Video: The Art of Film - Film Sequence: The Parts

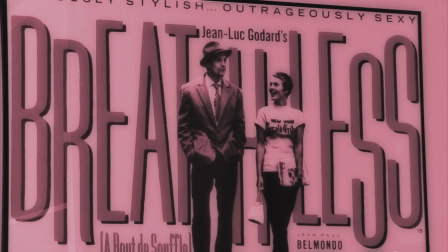(4:11)
This was done very effectively in the new wave French film Breathless by famed director Jean-Luc Godard.
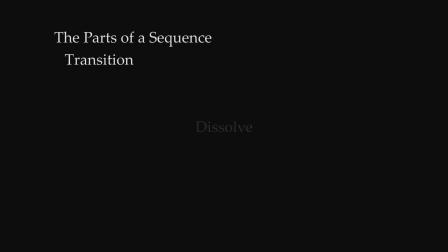(4:19)
Two other common transitions are dissolves and fades. The dissolve is a transition that creates the illusion that one shot is dissolving into another.
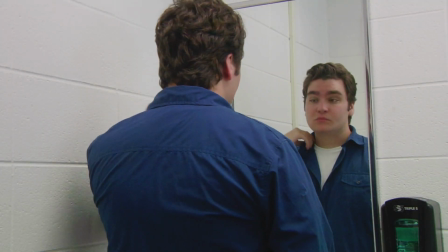(4:34)
This transition is most often used to cue the audience that there has been a passage of time.
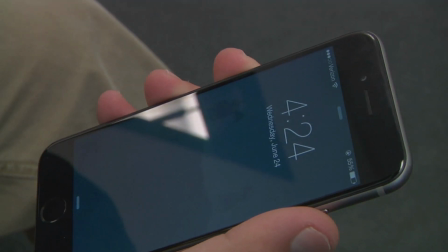(4:41)
A sequence followed by a dissolve into a different sequence suggests that there has been a passage of time between the dissolves.
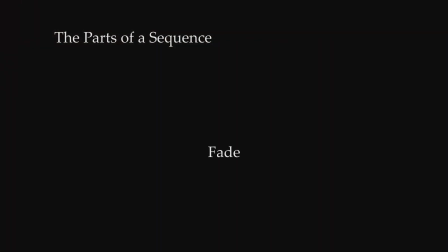(4:51)
The fade is a transition that evolved from the live theater tradition when the lights would fade up to begin a new scene and would fade out to indicate the end of a scene.
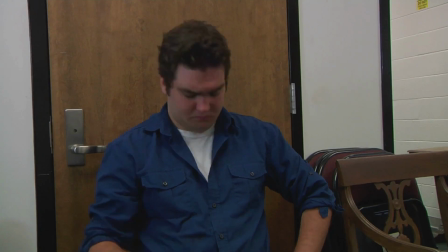(5:05)
The fade works in a similar fashion with film, often cueing the audience that a scene or a sequence is either ending or beginning.
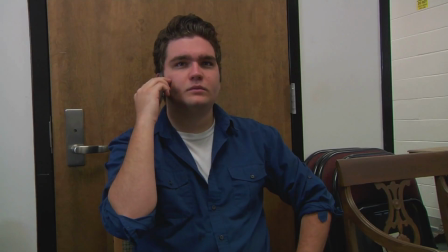(5:17)
There are also many more unconventional types of transitions, such as the wipe,
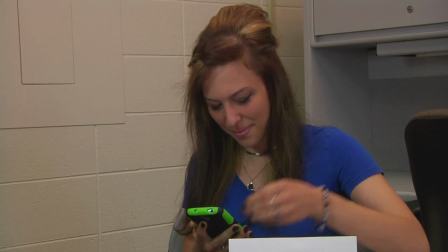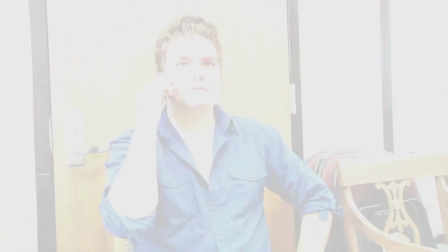(5:27)
and the flash,
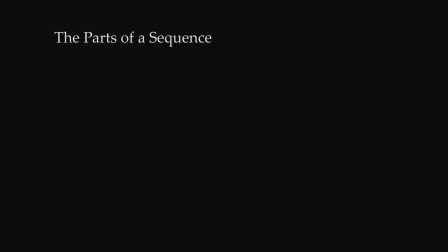(5:29)
which are designed to call attention to themselves and add spice to a sequence much in the same way as a jump cut. These are the parts that make up a film sequence. In summary, a shot is a single run of film of a subject.
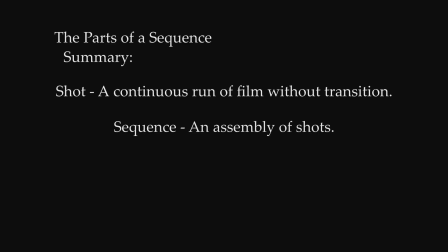(5:49)
A sequence is an assembly of shots. A cut is a transition between two shots where the film cuts directly from one shot to the next. A continuity cut is a cut that attempts to disguise a cut and creates a sense of continuity between the shots.
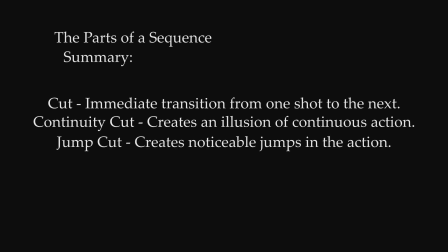(6:10)
A jump cut is a cut that defies a sense of continuity and creates an artificial effect. A dissolve is a transition where one shot seems to dissolve into the next shot, often cueing the audience to a passage of time.
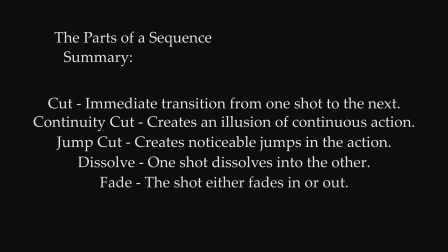(6:30)
A fade is a transition that is created when the screen fades from or to black, often used to indicate the beginning or ending of a scene or sequence. These are the basic parts of a sequence.
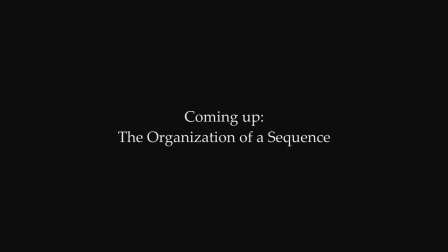(6:47)
In the next episode, we will take a look at various ways that a sequence can tell a story. We'll see you then.